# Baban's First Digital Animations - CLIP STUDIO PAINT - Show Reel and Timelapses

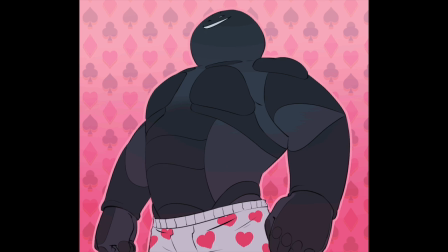[4:05]
So I was like, what if I can explain the plate expansion and contraction with a little bit of movement like that? So I just did a buff HB flexing so that you can see, like I say, the expansion and contraction of the plates with that movement.
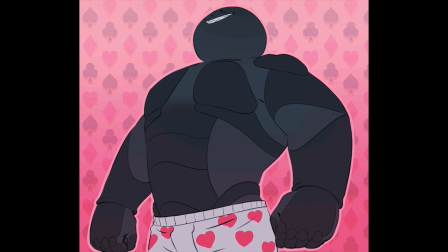[4:20]
I think this one looks kind of stiff, like there's not really enough movement in it. I thought I did a lot when I first drew it, but looking back at it now, it doesn't look very animated.
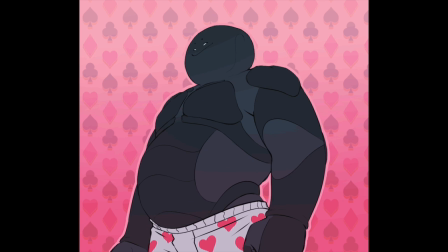[4:33]
I don't think the timing's too off in that it kind of slows down as he breathes in more and then speeds back up and then slows down again.
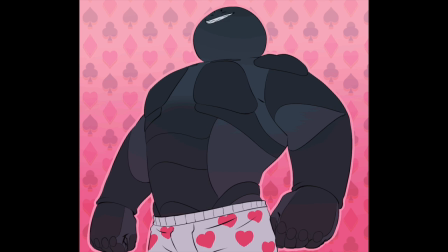[4:42]
But yeah, I don't mind the way the arms move and stuff. He just doesn't look like he's getting that much buffer when he should be. In terms of the plate movement and everything though, and I particularly like the waistband on his pants, the way that moves with the way his tummy moves as well.
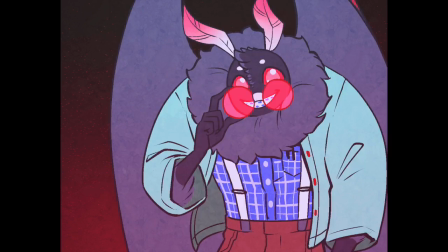[4:58]
So I'm kind of happy with that. And onto the next one is another Osage, it's my little Mothman dude.
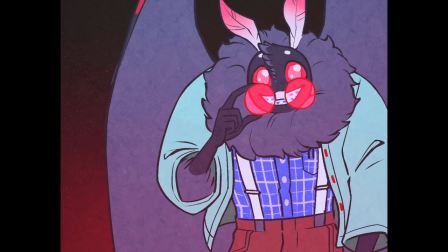[5:04]
And I wanted to try one that moved a little bit more kind of across the screen and also kind of get a bit of turning on him so he's got more 3D.
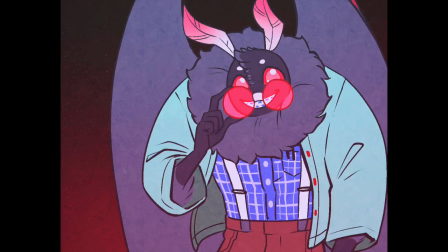[5:13]
Kind of don't like the way this one turned out. Again, it was one that I thought maybe moved a little bit more than it actually ended up doing. It kind of got a bit more stiff as I got the lines into it, and I ended up not liking it as much.
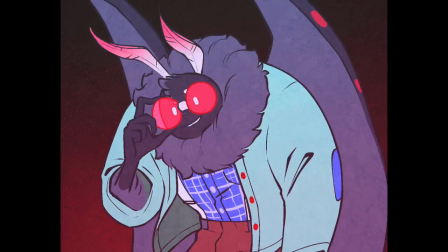[5:27]
But yeah, he's not too bad. I was kind of trying to bring together some of the things I'd learned from doing the other ones and give him a bit more movement.
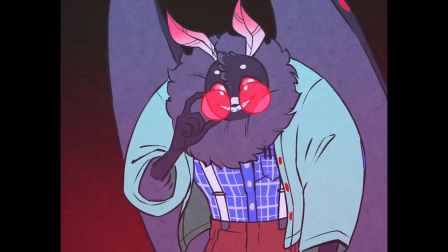[5:35]
So he's kind of a mix between maybe the spinny Zazzle one and the HB that I did,
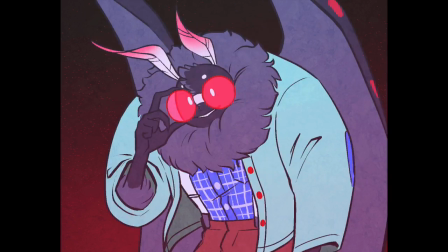[5:40]
in that he kind of moves across the screen a little bit, but he, you know, twists a little bit too,
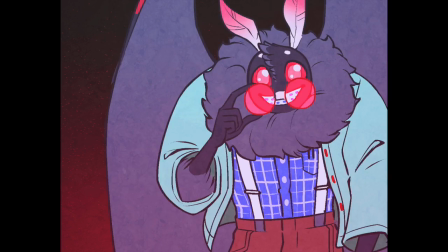[5:45]
has a bit of movement. But he's not terrible. I don't think his eyes are too bad.
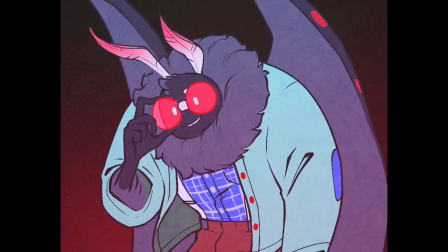[5:49]
I was trying to do the thing where he takes the glasses off and you see that his eyes are kind of different.
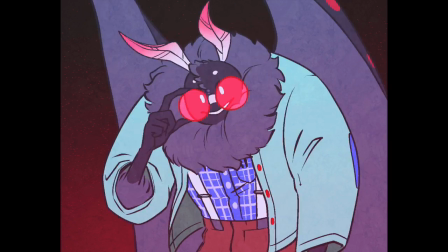[5:54]
I tried to do the thing that was the opposite of when people in cartoons,
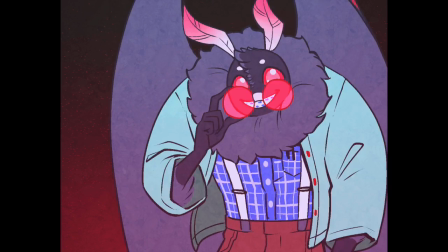[6:00]
that kind of trope where they have really big eyes when they have the glasses on, but they take them off and they're like really tiny and beady. He's kind of the inverse of that. So I think the eyes look okay. That was the main point of what I was trying to do with him.
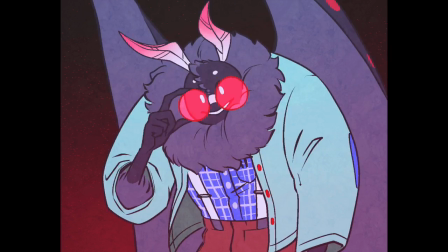[6:11]
And as of that one, that's all of the animation I've done so far.
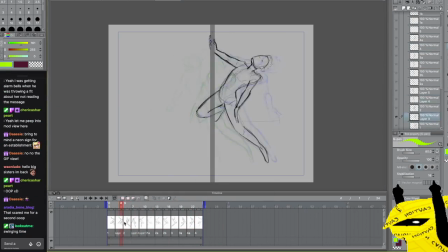[6:15]
I want to do some more, but I've kind of ended up scooting over and doing other projects at the moment,
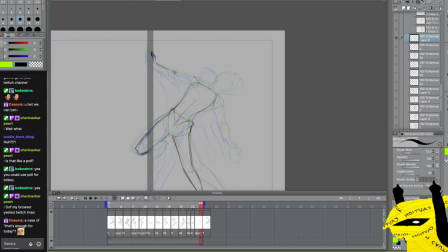[6:21]
but I want to try some other things that I have ideas for as well, try a little bit more movement in some of them, see if I can do something better again.
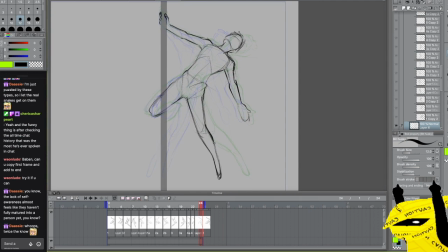[6:29]
Anyway, I'm just going to have a little bit of a speed draw of me drawing the spinny Zazzle one,
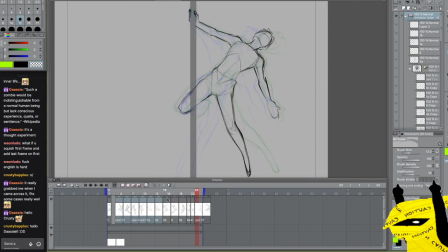[6:34]
and I think I also have a little bit of me drawing the Mothman at the end of this too,
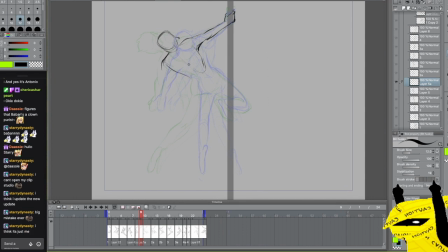[6:38]
so I wanted to include those in here so that you guys can kind of see me going through it and I can talk about it a bit more. Okay, so with the Zazzle that we're doing now, I just put pole down and started to try and draw him in, spinning around, and
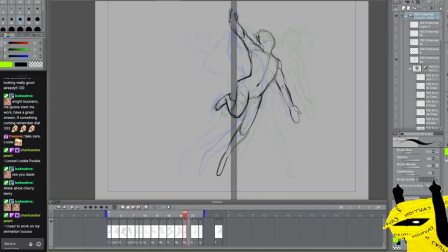[6:53]
what I really wanted to pay attention to on this one was the timing, because as he spins around,
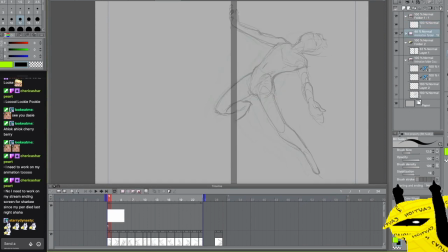[6:59]
he's going to move quicker when he's kind of swiping across,
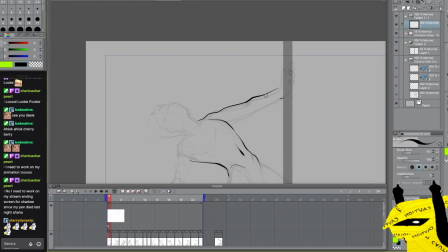[7:02]
and then he's going to slow down as he curves around at the sides, kind of like, I think when I was drawing it,
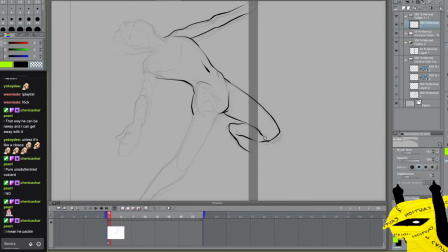[7:08]
I called it visual Doppler effect or something.
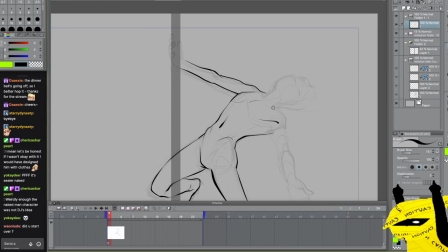[7:12]
Just as an example of it, but I tried to not do too many layers of sketches on these also.
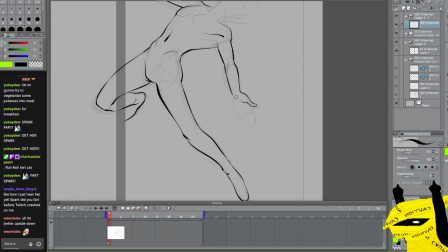[7:19]
You can see I've done like one little sketch and then I'm going and tidying it up and using these lines with it.
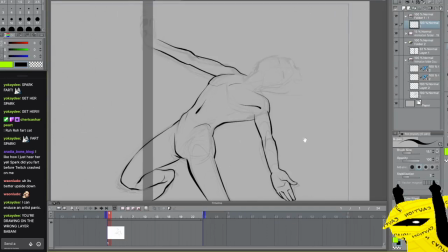[7:24]
So they ended up like a little bit scruffy.
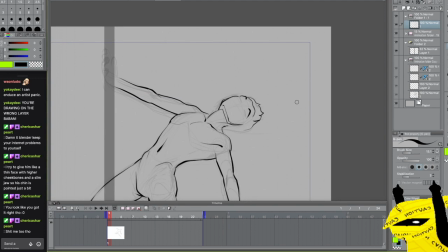[7:28]
It wasn't like the tidiest thing or the most well drawn, but I was trying to get the point across and see if it would work, because I didn't want to spend too long on this.
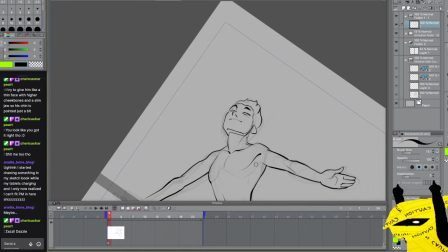[7:36]
I think it probably took me a couple of streams to do it, and I did most of it on stream.
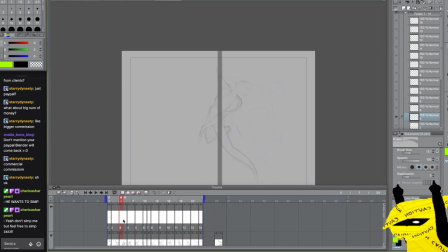[7:41]
It was a little bit off stream, but most of it should be in here. I think as well, somewhere in this file, there is lines that go across.
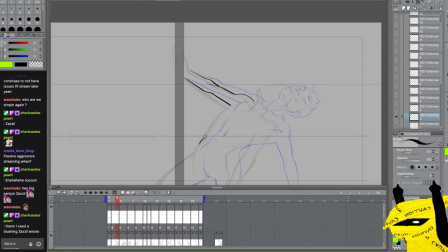[7:50]
Oh yeah, you can see them there. So I've got like where his head lines up, kind of where the bottom of his,
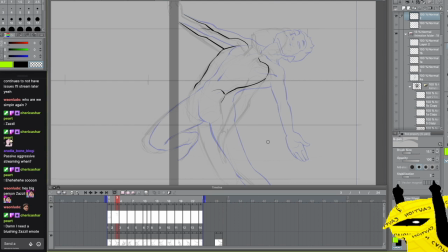[7:57]
the top of his shoulder just lines up by there, and then it goes down to where the butt is and also the bottom of the foot,
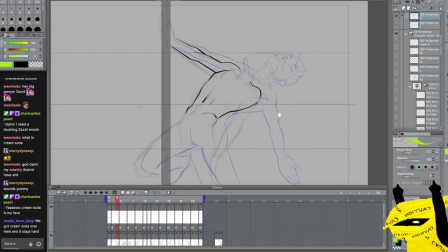[8:03]
and it does kind of vary out from those a little bit,
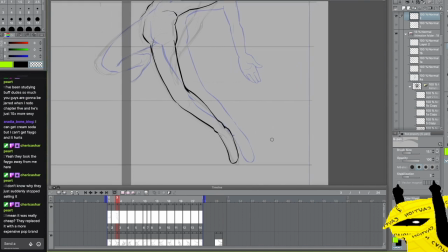[8:06]
but it's just to kind of keep him on the same plane so that it's just kind of drawing him from different angles on different sides
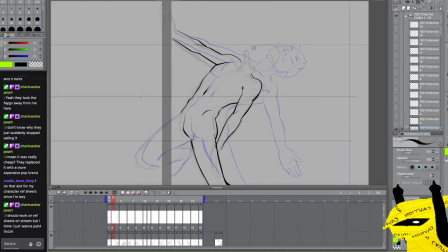[8:13]
of the canvas.